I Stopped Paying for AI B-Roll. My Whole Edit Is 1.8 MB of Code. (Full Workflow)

I write the cue as the words, it'll break in exactly 3 ways. That's it, that's the whole instruction. I never open a video editor. The tool normalizes that phrase, strips the punctuation and the capitals so a stray comma can't break the match, and walks the caption file forward looking for it. It finds it in block 241, which starts at 11 minutes 22.666. And there's one detail in there that matters more than it looks. It searches forward from the previous cutaway, not from the beginning. Because I say 3 ways more than once in this video, and a naive search would put the diagram on the wrong one. Ordering the cues means each search starts where the last one ended, and a phrase you reuse can't misfire. If it can't find a phrase at all, it says so by name and refuses to guess. Which is what you want. A cutaway silently landing in the wrong place is much worse than a tool that stops and tells you it couldn't find your line.
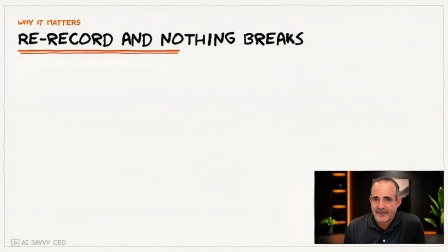[9:10]
And here's why that's not a small convenience. I re-record. My pacing changes. I take a breath somewhere. I stumble on a word. The whole back half of the video shifts by 4 seconds. Nothing breaks. I rerun it. Everything resnaps to where I actually said the words this time.
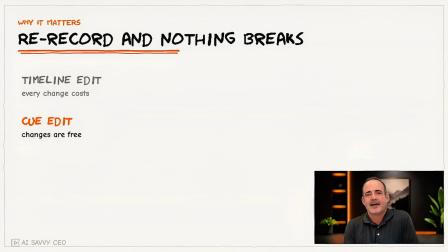[9:29]
Compare that to a normal timeline, where a 4-second shift at minute 2 means dragging every single graphic after it. That's the reason most people stop adding cutaways halfway through. Not because they run out of ideas, because the edit gets too expensive to change.
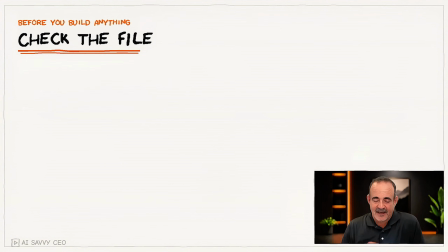[9:44]
There's one more thing the caption file does, and it's saved me twice now. Before I build anything, I check the file against the script. I take 4 phrases that only exist in my final draft and confirm they're in the captions. Then I take 4 that only existed in a draft I threw away and confirm they're not.
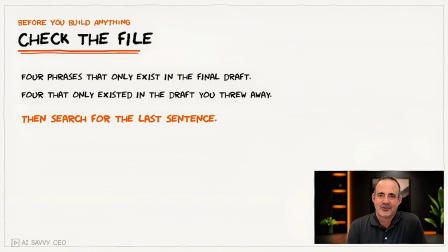[10:04]
Then, and this is the one, I search for the last sentence of the script, the sign-off. If it's in there, the render finished. If it isn't, the render truncated, and everything I'm about to build is being built on a broken file.
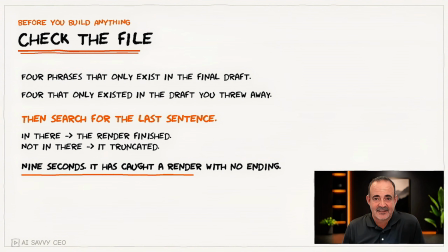[10:19]
That takes 9 seconds, and it has caught a silently truncated render that was missing its entire ending. That's it. That's the whole timing system. A caption file and a search box.
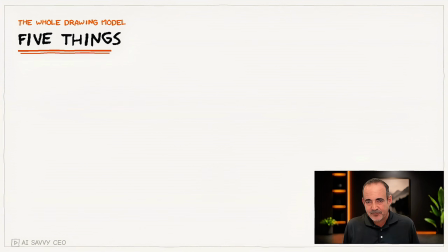[10:31]
Now the drawing itself, and I promise this is simpler than you're expecting. A scene is a list of elements. Each element knows what it is, where it goes, when it starts drawing, and how long the stroke takes.
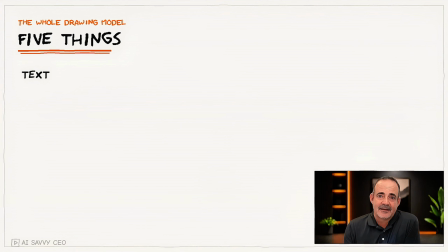[10:45]
That's the entire model. Text, line, box, circle, arrow. 5 things. Text is the interesting one because it has to look like it's being written rather than just appearing. The trick is embarrassingly simple. Render the finished line of text once, then reveal it left to right through a mask that slides across. Your eye reads that as writing. Lines and arrows are the same idea. Draw from the start point to a point that moves toward the end. Boxes walk the perimeter. A circle sweeps around by angle, so it closes like you'd close it with a marker, slightly past where it started.
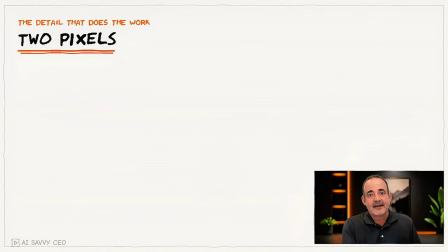[11:28]
And then one detail that does more work than all of it combined. Every point gets moved by a pixel or two, randomly, from a fixed seed. That's it. A tiny wobble. Perfectly straight lines read as a slideshow.
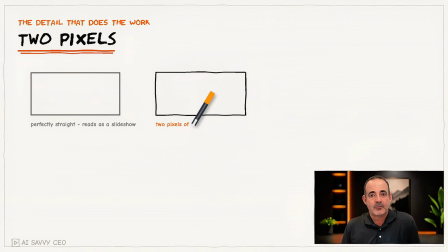[11:42]
The eye clocks them as a computer immediately. 2 pixels of jitter, and the same diagram reads as somebody's hand. Fixed seed matters, by the way, so it wobbles the same way every time you render. Otherwise, the thing shivers. Color is 3 constants at the top of one file. Cream, ink, and 1 accent. Change those 3 lines and every graphic in the video rebrands. 1 accent color. Not 2, not 5. The accent is how you say, look here. The number that matters. The word being circled. The step that's wrong.